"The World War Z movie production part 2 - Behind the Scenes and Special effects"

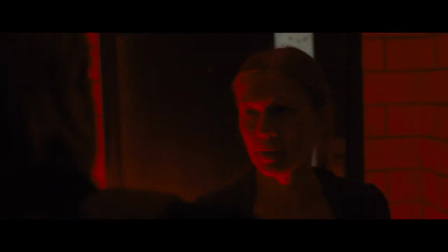How do we know they're coming? They're coming.
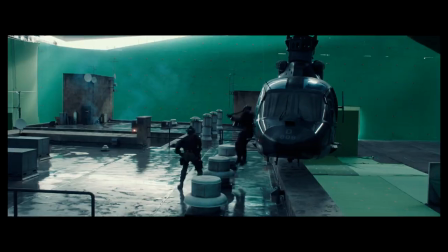In this particular action sequence, there was a building rooftop created,
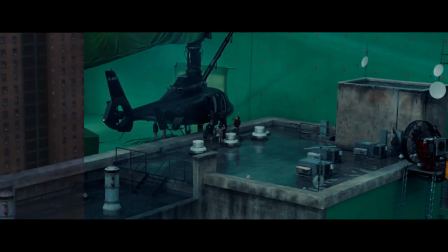surrounded by green screen, and when you extract the green, you can replace anything you want.
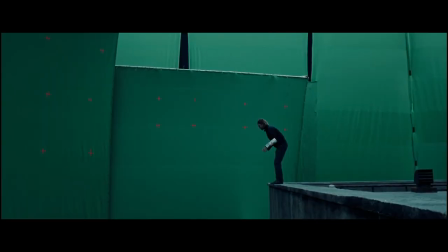And the nice thing is you can do what would be incredibly dangerous shots otherwise. You can do safe shots with the actors and with the stunt people with this sort of a setup.
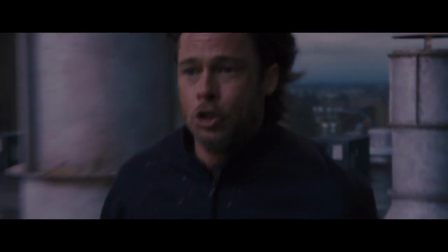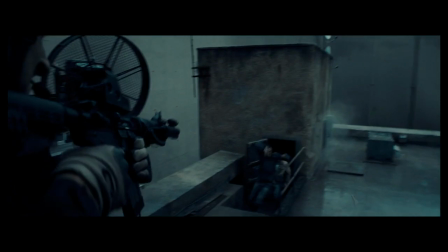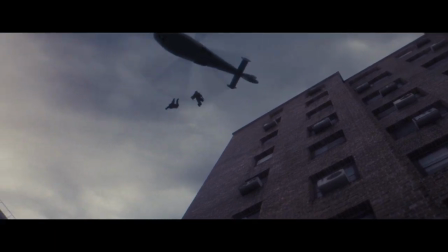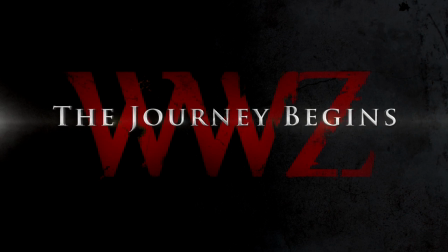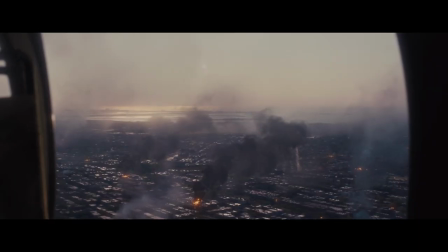One of the things that we see in the movie when faced with this massive pandemic, which is an epidemic on a global scale, is this idea of utility.
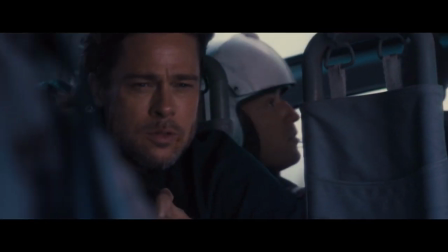If you're helpful, we'll keep you as part of the group, and if you're unhelpful, we'll throw you out of the group.
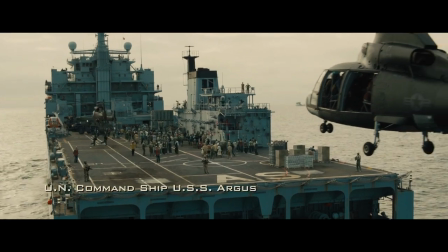This is not dissimilar from the large ship that we see floating off into the Atlantic, and that's what happens in the case of the Brad Pitt character.
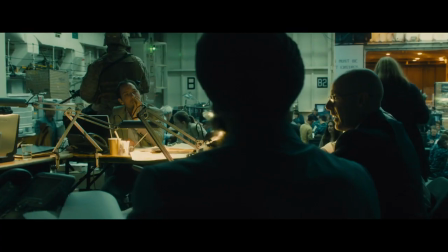Can't leave my family.
He may be strong-armed into helping the larger group, but his main interest is in his family.
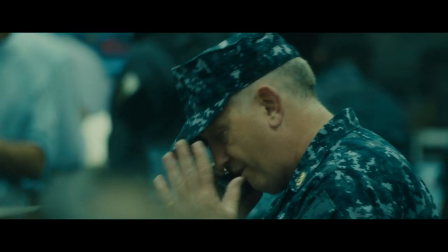Each and every one of these people are here because they serve a purpose. Let's figure out how we stop this.
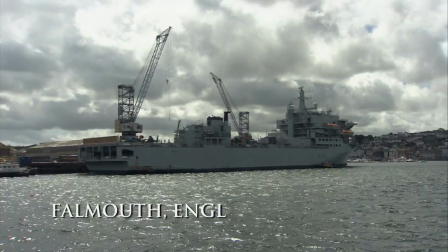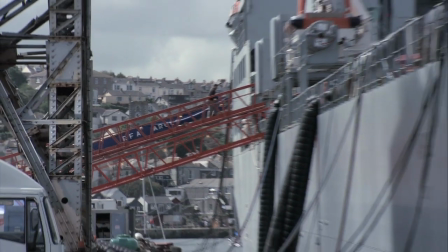So we're here in the Argus, which is basically a British Navy ship, and is standing in for, in the film, it's supposed to be an American Navy ship. And it's basically this landing deck we're here on is sort of the landing platform where
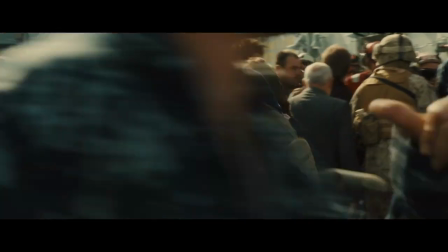Jerry and his family all landing down with a chopper after they just escaped the zombies.
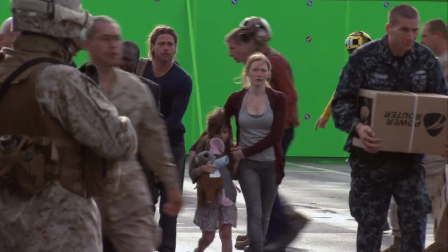And they're landing here and sort of like they're in a safe spot. It's sort of like one of the last safe places in the world. It's really great to work on a real aircraft carrier instead of like you're doing it all on stage, because you still get the real feeling.
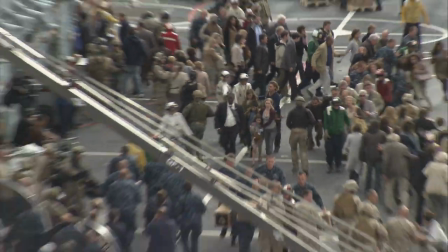And I feel like always on a real location, it just gives you like a palette that it's much wider, and which is really great what we want for this film, because it is World War Z, so the scale is really important.
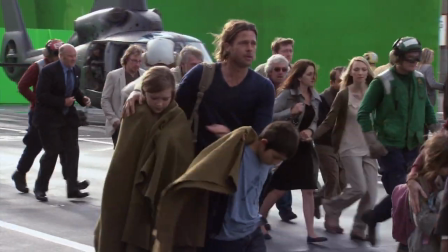They had a ship in dry dock,
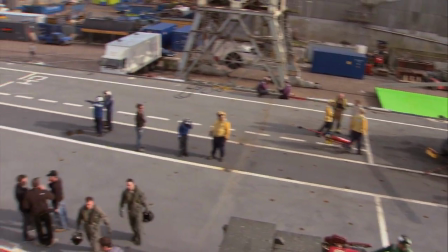and it's far easier to shoot people on a ship next to a dock where you can get all your equipment and all your people on and off as needed,
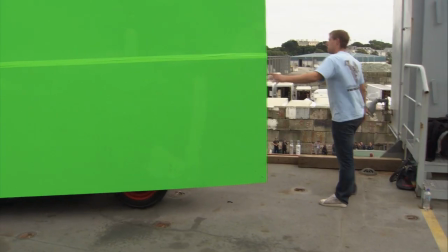instead of taking this out to sea and shooting at the whims of the weather. So they just patched in green as needed depending on where the camera is looking,
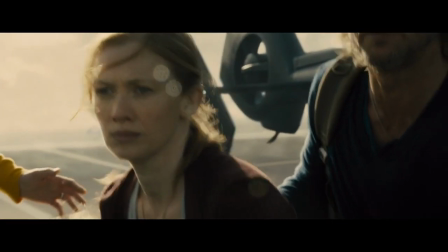and then you replace all that with the sky that you want and the sea, and helicopters taking off and landing in the background. Obviously, with the flotilla being as it is, and this ship being the center of the flotilla, we've got aircraft arriving,
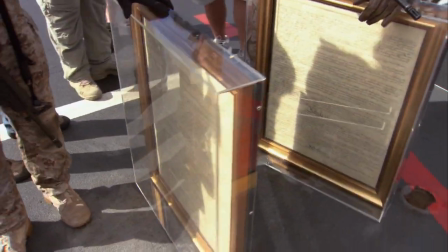we've got stores being unloaded, the Constitution being taken out of the planes, we've got troops,
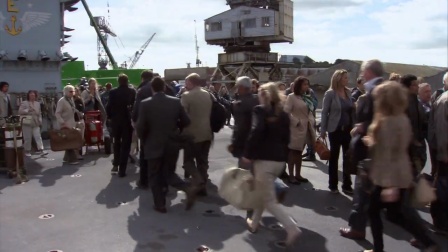got all the refugees milling around. It's a very, very busy place.
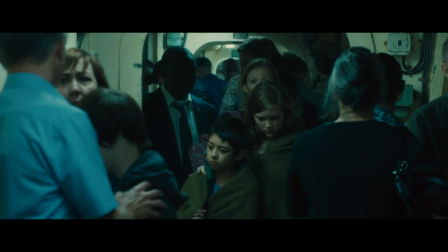Good to see you, my friend. Business worldwide. Is anyone doing better than we are?
This is at an international scale where you have people from all over the world.
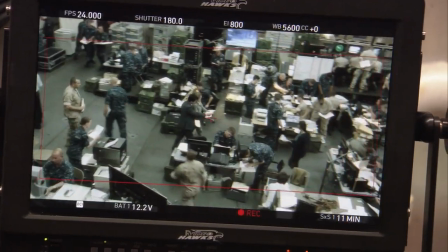There must be at least 500 actors who have come on as extras on the set.
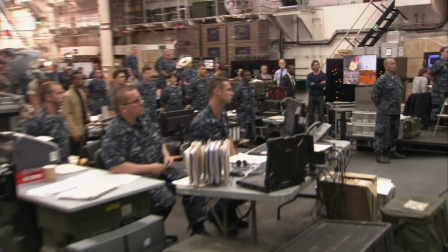And it's amazing because then it gives you a real feeling of the magnitude.
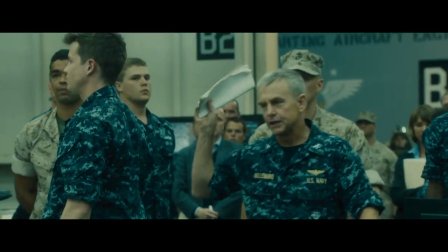Eddie!
We're in the bottom of a British naval vessel, and this is a huge space that they have made into this war room.
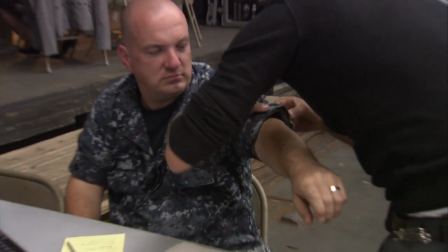We got so many people working in here with us. I mean, the wardrobe, we've got Navy guys, Marines, we've got the guys decked out in SEAL stuff.
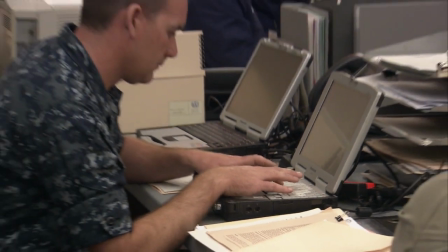We've got all these hard books that they use in the military for laptops. It is like decked out completely.
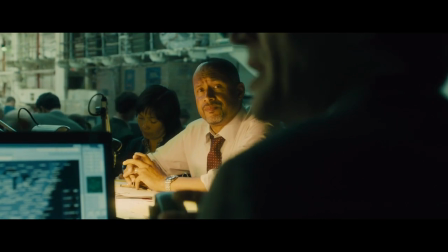You all read the same email I did, and it said zombies.